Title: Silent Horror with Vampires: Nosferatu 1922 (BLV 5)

Seeing as we're firmly in the Halloween season, a slight adjustment to my model seems only appropriate. So on that note, delightful.
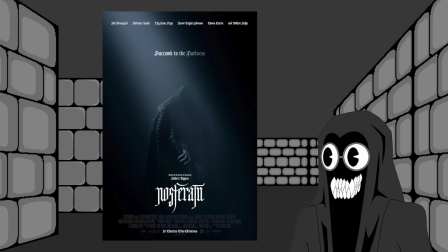18s
The 1992 classic silent film Nosferatu has a remake in the works, so I'd say it's an excellent time to revisit the original.
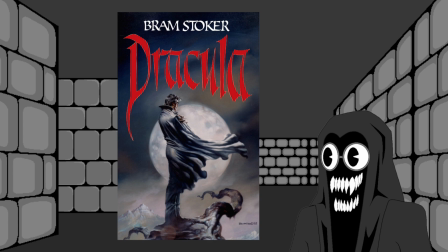26s
The movie was intended as an adaptation of Bram Stoker's Dracula, but all the character names were changed in the face of legal issues of the time.
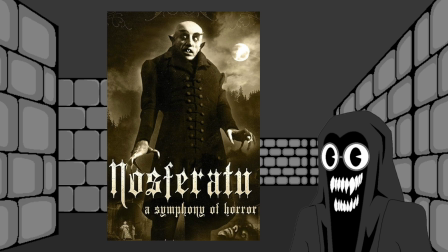35s
Today, it's famous not just as the oldest depiction of vampires in cinema, but as one of the most iconic horror films ever. Now let's sink our fangs into it.
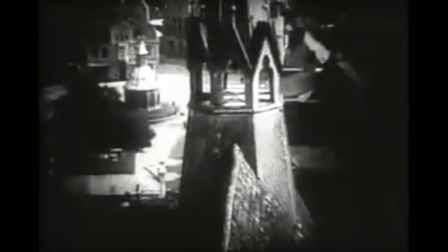49s
The story is set in Wisborg, Germany, and focuses on the young realtor Hutter.
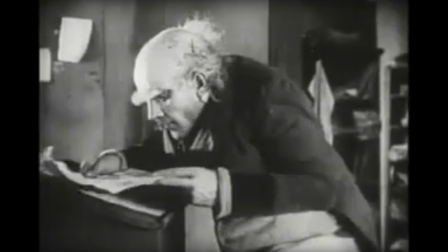54s
When his employer, Nock, gives him a special assignment,
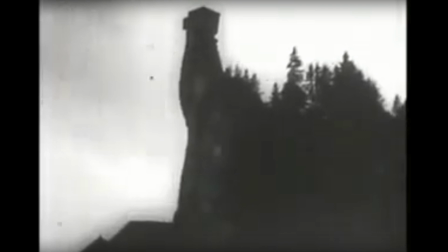58s
he leaves his wife Ellen for the distant castle of Count Orlok to negotiate a real estate purchase for the Count in Wisborg.
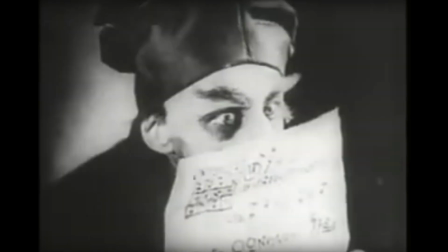65s
Unfortunately, Hutter realizes too late that Orlok has a sinister, supernatural side to him.
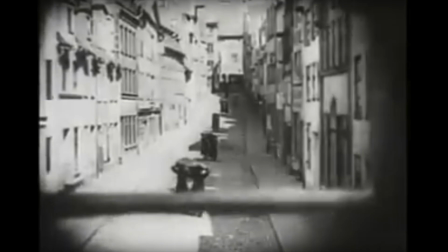71s
Brilliant powers of observation there. And the Count's ensuing journey to Wisborg brings with it a wave of sickness, death, and terror.
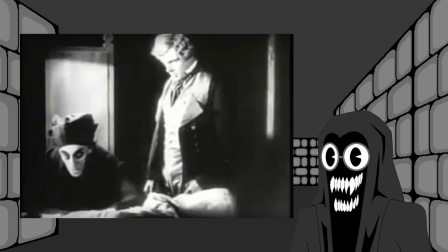83s
It's a surreal experience to watch a movie as old as this one. Forget the modern era of CGI.
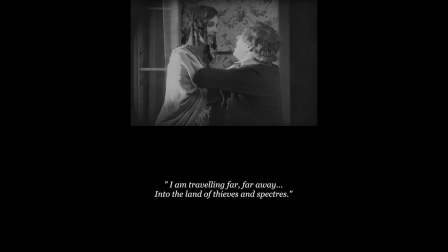89s
This film doesn't even have audio. Dialogue and exposition are given through on-screen text.
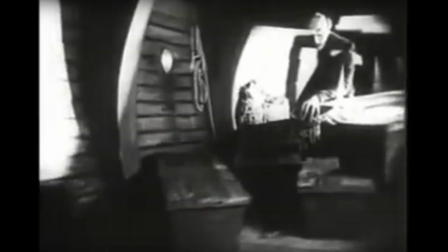94s
Any special effects have to be accomplished through clever tricks of editing,
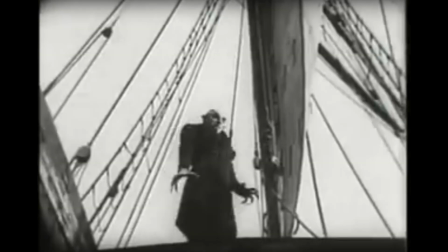98s
and the picture quality is every bit as rough and grainy as you would expect from early 20s cinema.
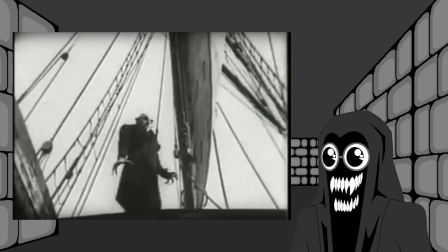104s
And I wouldn't have it any other way.
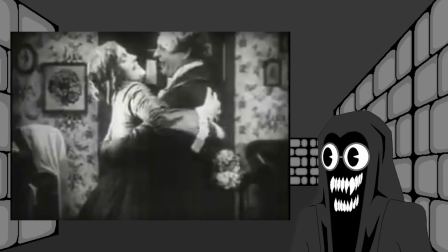108s
In the absence of vocal tracks, it becomes more important to focus on the actors' expressions and body language to gauge the characters,
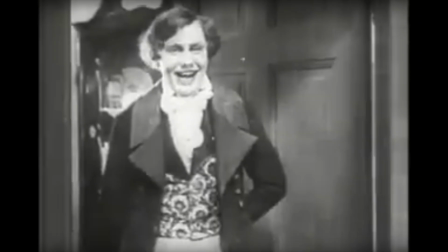116s
and they are expressive indeed. It's easy to trace Hutter's shift from jubilant young man to haunted survivor.
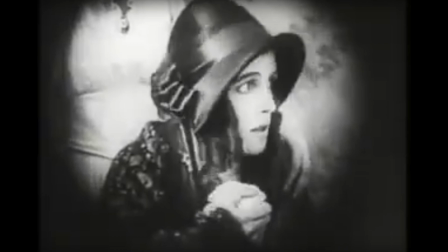123s
Ellen's thoughtful concern is evident throughout the entire movie.
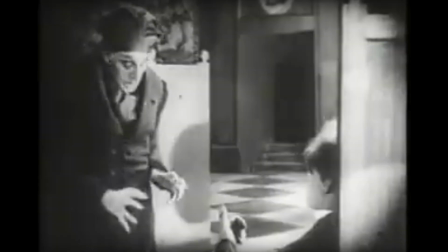127s
Nock looks as cunning as he is creepy, and Orlok himself has a striking, predatory look in his eyes every time he's on screen.
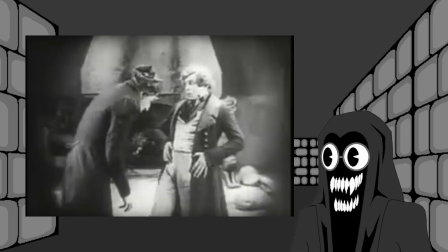135s
Without audio and sound effects, the movie is also more dependent on the overlaying musical score to set the mood. Depending on which version you watch, and there are multiple, the soundtrack you hear will be more suitable for different moments and to different degrees.
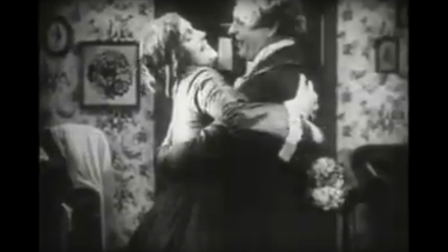150s
The organ music in my copy didn't quite mesh well with the bright, lively opening scenes, but it added an old Gothic feel to the movie overall.
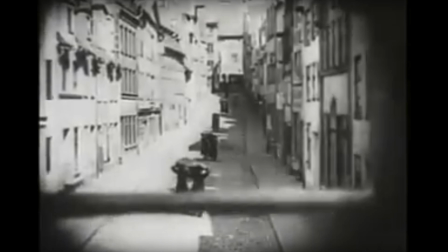159s
It also set an appropriate tone as the suspense grew over the course of the story.
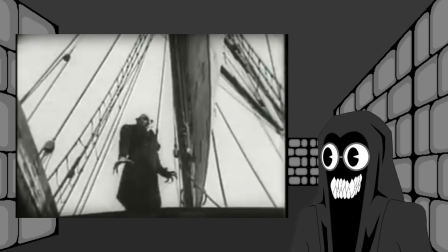164s
The lack of modern effects works surprisingly well for this movie.
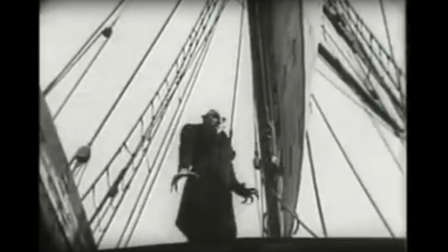168s
Orlok's appearance is disturbing enough with just makeup, prosthetics, and wardrobe, but Max Schreck's focused stare elevates it even further.
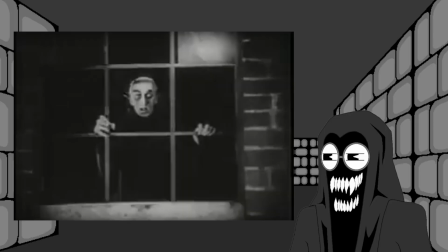177s
Good luck relaxing with someone like that watching you.
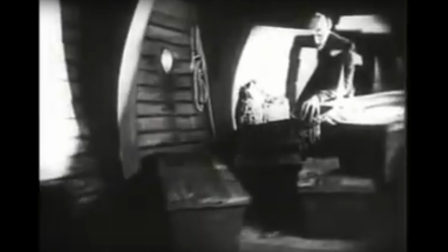180s
And the low-level editing produces effects that are just close enough to reality to be believable, which makes them so much more chilling.
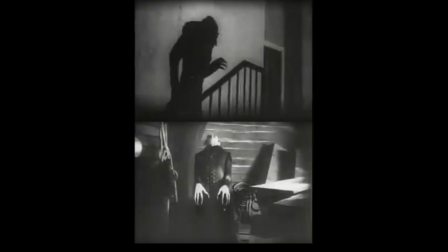188s
Orlok's silhouette and his emergence from a coffin are simple shots, but there's a reason they've become so iconic over time. Even the grainy visual quality enhances this movie.
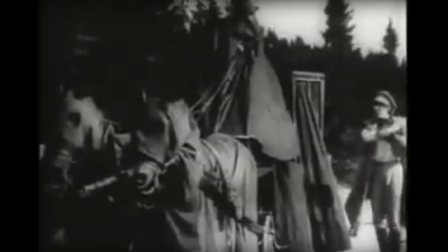199s
Motion often appears rough, and it clearly looks like frames are skipped at multiple points, but that chopped,
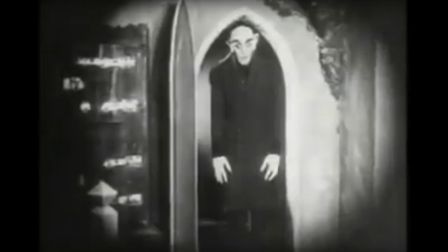205s
glitchy quality just makes Orlok's behavior appear more unnatural and unsettling as a result.
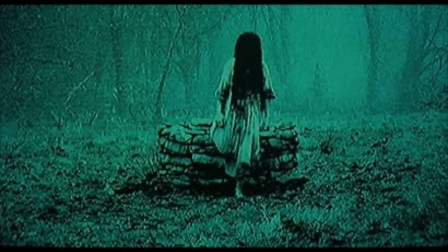211s
Movies like The Ring have emulated that styled, frightening effect, but it was movies like this that spawned it.
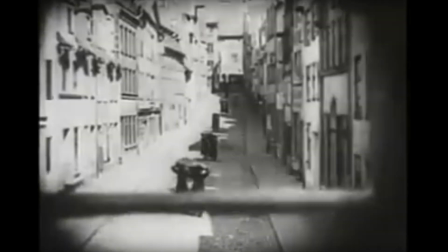217s
And the total lack of color adds a bleak, desolate feeling throughout the film.
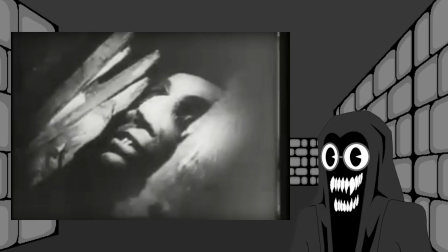222s
It just goes to show that a huge budget and lavish visual effects aren't required for a visceral viewing experience.
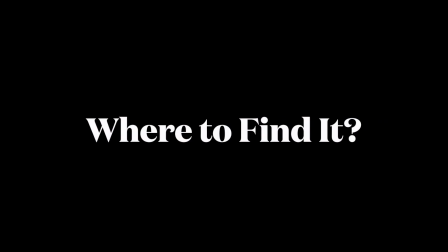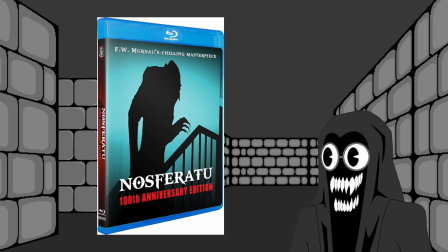234s
Nosferatu has been released in multiple versions and formats over the years, so it's easy to find and buy for yourself.
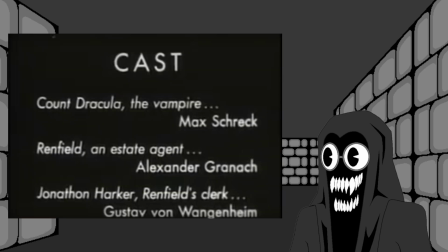240s
My physical copy is part of a film collection, and it's a version that actually uses Bram Stoker's original set of names.
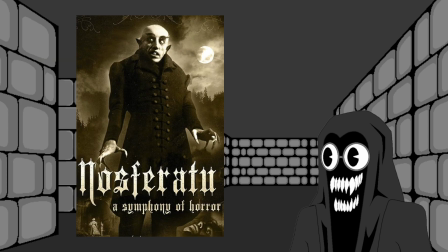247s
The movie is actually in the public domain, so you don't even need to pay to see it. I still suggest obtaining it physically.